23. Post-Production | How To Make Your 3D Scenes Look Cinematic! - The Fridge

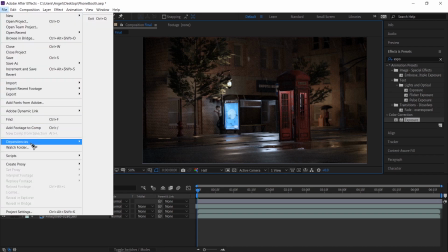So I'm going to go ahead and export it again. Let me check this with our mist.
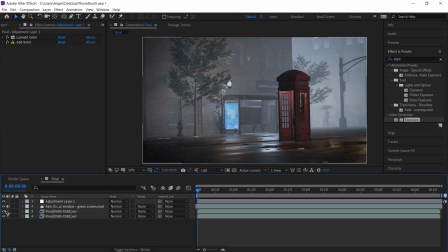Ooh, that looks nice. Kind of grainy, kind of weirded out that the fog is over here but it's not over here. Let's go ahead and
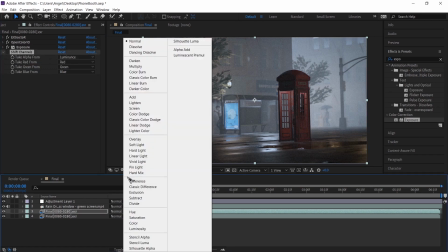take this off and switch this to screen.
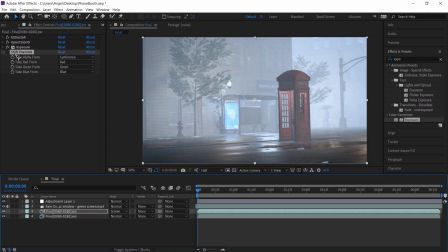This gives a more of a cold chill effect, even if I do take the exposure down to like 0.5.
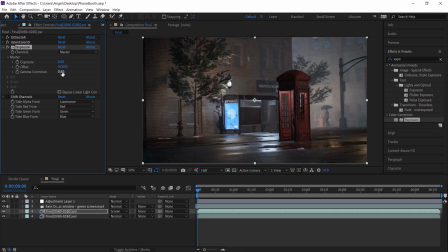It's giving me about the same effect, maybe 0.3. So a little bit of mist down there.
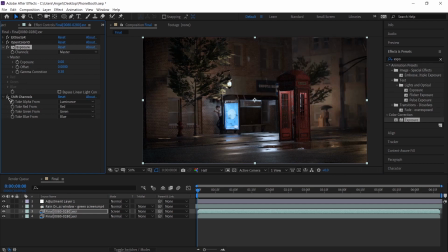So either I do this or I shift channels and I switch this back to normal,
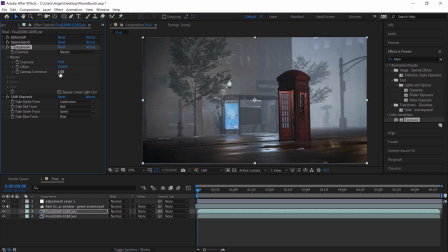and I switch this to 1, if not 1.5.
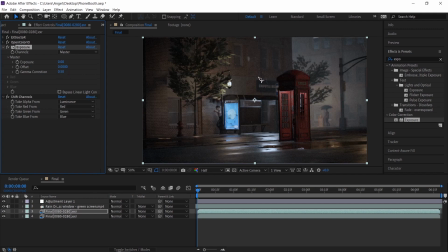I think 0.5 is good. Is decent enough, and then we can render it. If we take this off,
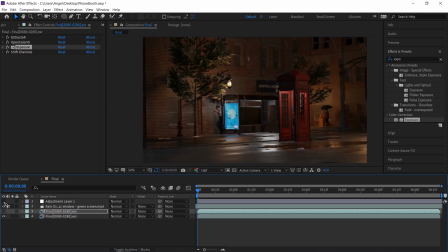not much of a difference. Take this off, this on, then we get this on. That's actually looking really good. Nice standing out red box.
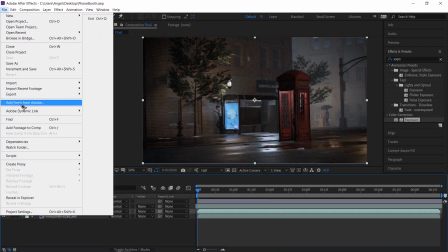So let's go ahead and save this and export this to Adobe Premiere Pro project.
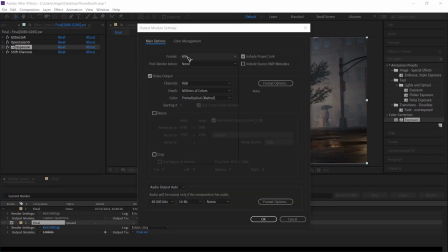Could do that, but I want to actually check it out before we export.
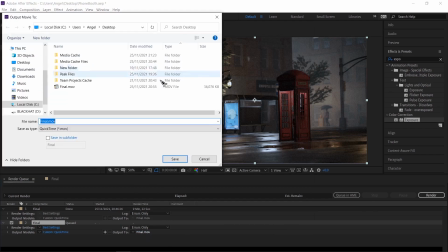So we'll just go ahead and CC, so after the color correction, and render it.
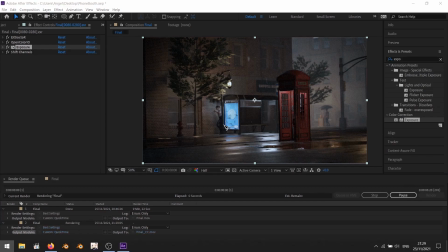And after this is done, we'll go ahead and open up Premiere Pro and import it to that for our sound design.
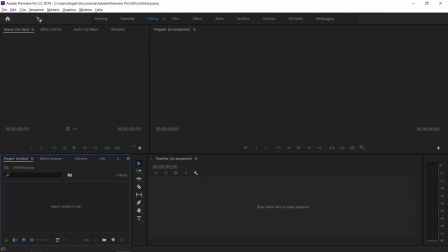Alright, so we are back and we are in Premiere Pro, and now we have our
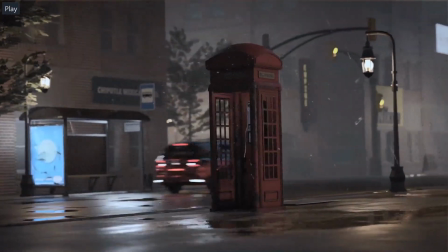rendered our whole animation, as you can see, with all the color correction and mist and stuff in the background.
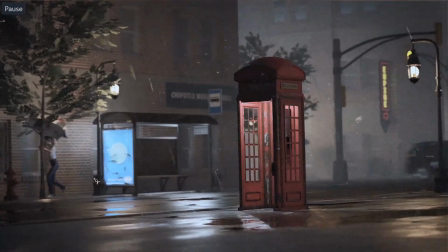Now I did notice a few things. The layer that we put on top of the whole screen, like these dots,
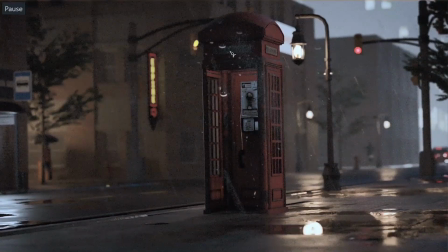like and this like dripping effect on the lens, it doesn't look as good.
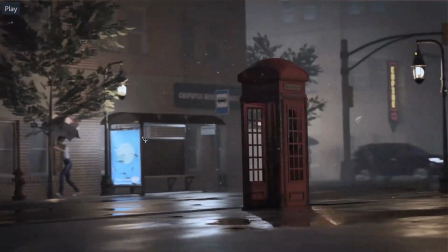I think it kind of throws you off, and like this as well.
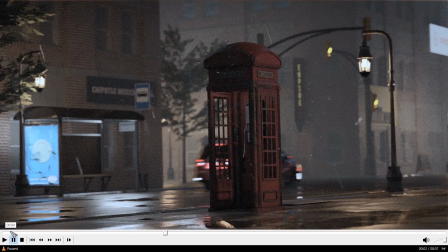And it would look more appropriate if it was, say, trying to depict someone with a camera or
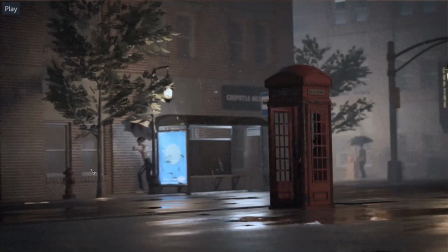looking through a glass window, maybe something like that. This just right now looks kind of weird. Maybe I could add scratches and stuff to the scene itself, but I think I should remove this.
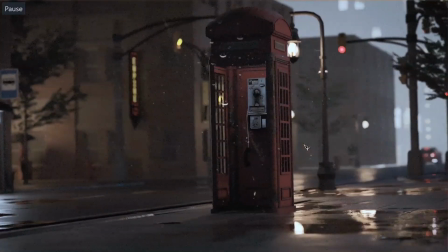Secondly, I saw was the mist is okay, kind of gets a little too white back here,
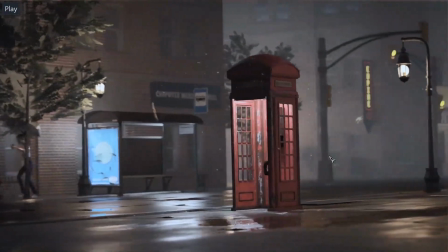and it's not too noticeable either over here, so we could actually remove the mist.
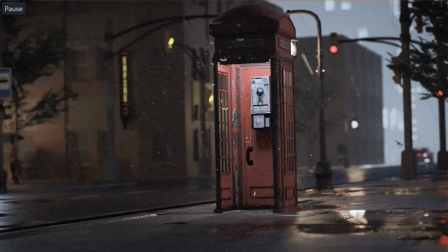Secondly, I saw that because in our Blender file we did not have the whole ground stretching, so you can kind of see the building underneath this skyscraper underneath the building, so you can kind of tell that there's no ground over here, and this building is kind of floating in the air.
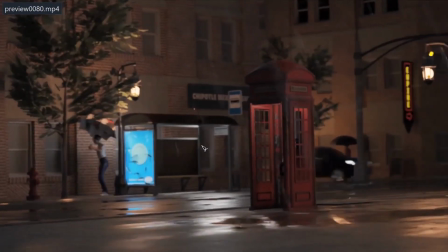So I think if I remove it, or if I check the other one without the mist, it still looks decent enough.
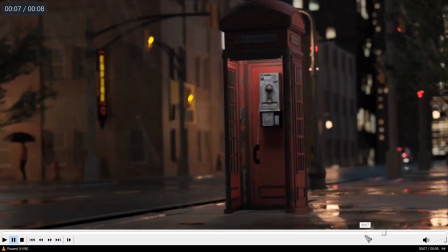And if we go back here, I'd say you can't really tell that.
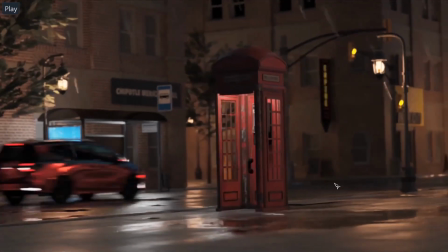Maybe if you look closely you can tell that there is a gap between the building and the skyscraper,
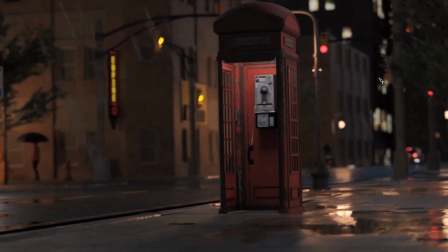but it's kind of negligible without the mist, the white background going through it. And I don't know, maybe this building needs to be scaled down or something.
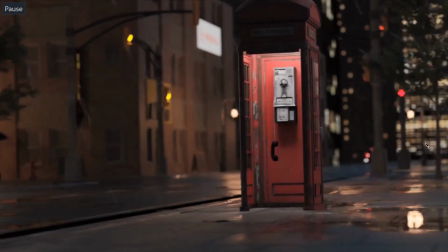It looks kind of weird. This one looks fine.